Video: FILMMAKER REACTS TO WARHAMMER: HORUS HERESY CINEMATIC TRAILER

Some of those shots were stunning. As in, if I close my eyes,
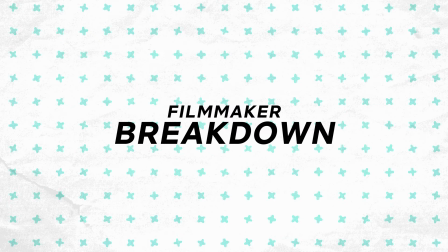4:15 I could actually still see the shots they were that good as in the cinematography but yeah let's go more into it as i break it down so to start the breakdown off let's talk about how we heard the character before we saw him and what does that mean if you hear a character before you see the character
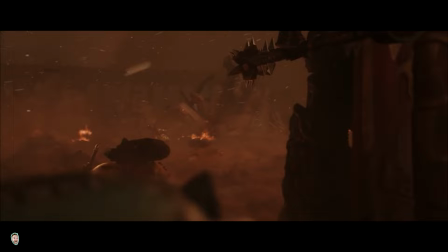4:32 in film or storytelling it normally tells the audience member that that character is important or is an integral part to the story what i love about films that where you hear the world before you see it is it immediately draws you in as an audience member with all the stories that i tell either in film commercials whatever it may be my preferred way is to draw my audience in by letting you hear the sounds of the world or the characters first and then you see them in commercials it's a bit more harder because obviously you've got 30 seconds or 45
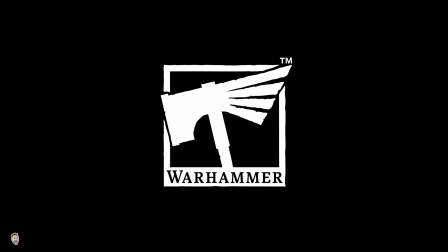5:01 seconds or whatever it may be you've got to be bang bang bang with the music and whatnot but with this we had the logo pop up we
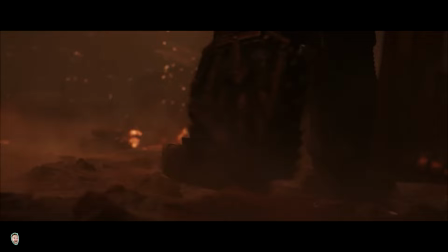5:08 heard the battlegrounds or the scenes going on and then we heard his footsteps come in and then you had the payoff of his voice.
I never wanted this.
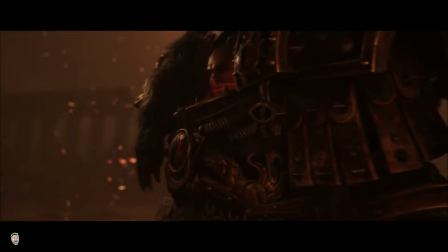5:18 By having all these elements together so the sound of the world, the walking of the character, we see the character and then we hear the character. What that does is by having all those together it allows us to have that instant connection with this character Horace and we wouldn't have had that or it wouldn't have been as strong if we didn't have all those elements coming together. An opening shot, an establishing shot can absolutely be crucial when expressing or telling the audience member of the world where they're invited to.
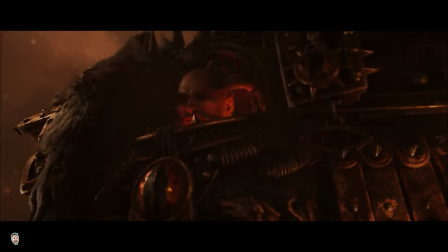5:48 And this was no different. The opening shot to this told us absolutely loads.
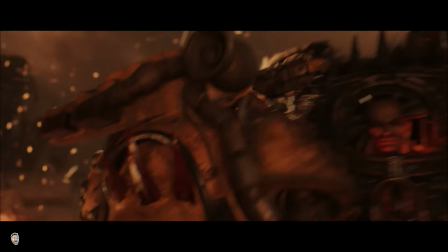5:51 It immediately told me as an audience member that we actually set the tone of what this cinematic is going to be. And it's Warhammer.
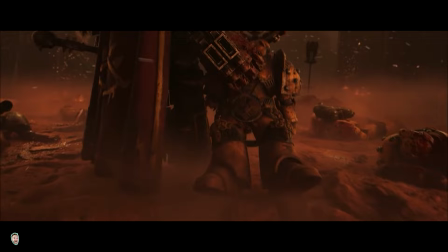5:59 And I expect nothing less with Warhammer. it's a dark world it's always a dark universe and the opening shot completely complemented that this opening also
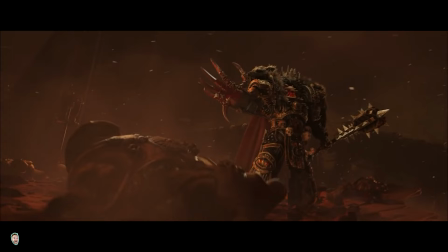6:08 gives our lead character a power level within the world and what i mean by that is immediately well i know nothing of this universe or at least this character at least and immediately watching i can tell that he is ridiculously powerful or he's someone that you shouldn't mess with continuing
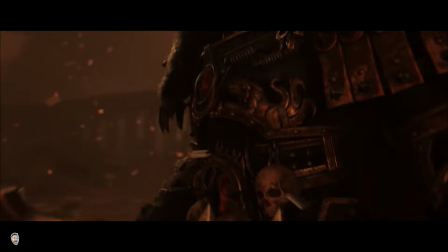6:25 on with the power status the power level of the lead character horace every time we saw him throughout the film he was always shot from below so the camera was looking up at him even his close-up it was just below his eye level but why is that a big deal why does that make a difference by shooting a character from
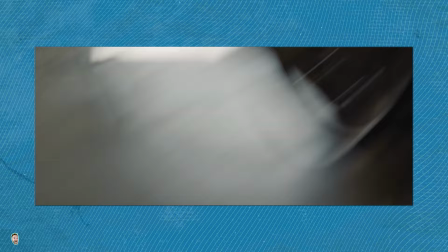6:42 below so aiming the camera up at a character or subject it gives them visual power firefighters for example official photography will always shoot up or be below the eye line or the eye level of the firefighter they're brave they're strong they risk their life to save others they're
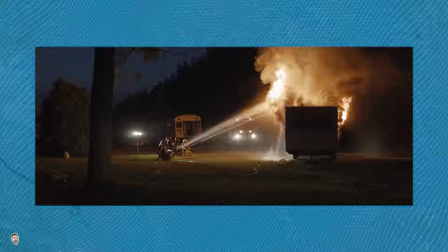6:59 powerful so photography videographers they'll shoot up to make sure you as an audience member know that this is filmmaking so we've got to talk about the lighting and the atmosphere and what the filmmakers did to enhance the story this is a
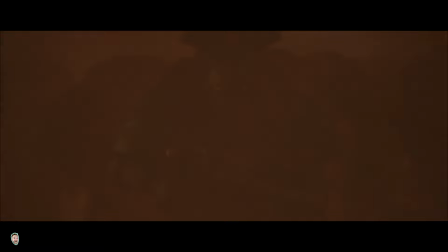7:12 villain story it's a bad guy bad guys are normally associated with darkness
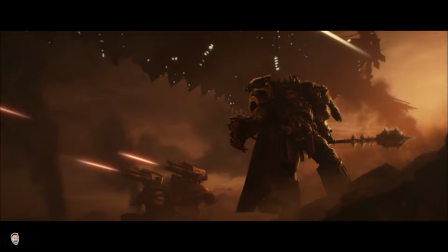7:16 and so cinematography wise they complemented that and the visual style
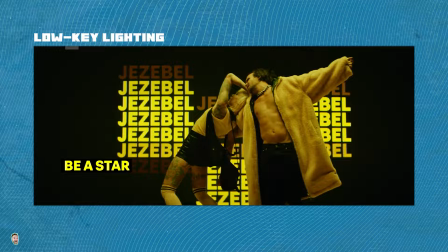7:21 by having it and shooting it in a low-key lighting low-key lighting is a
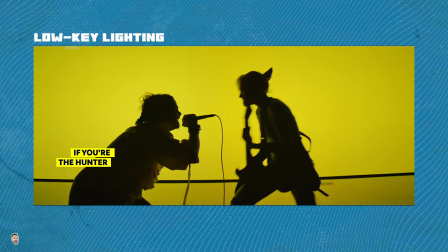7:26 cinematography style which accentuates shadows high contrast and the dark tones and by being low-key it helps with the world building what i mean by world building
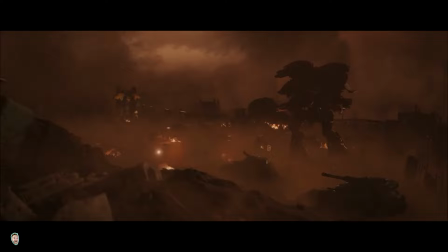7:35 is the universe or the warhammer universe it's building the world that
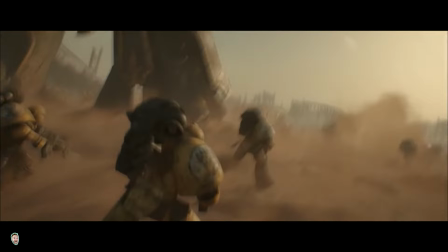7:40 we're invited to every scene within this cinematic is dark actually i say that one
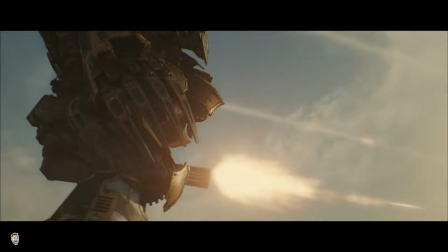7:44 of them isn't it's like the one that i mentioned about mad max i think that's more the the teal and orange look the american look which i absolutely love and that's actually believe it or not that's actually my favorite shot in the entire cinematic except for the tin and orange scene every other
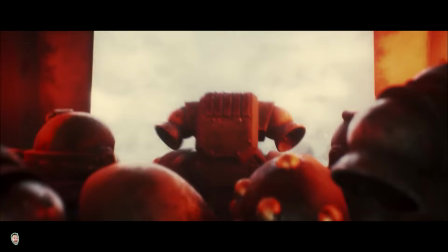7:58 scene is black and or dark and what they have there is they have a supporting color to help tell us audience members it's a different world i'm guessing it's a different world or it's a different part of the universe so we had what do we have we had blue we had green we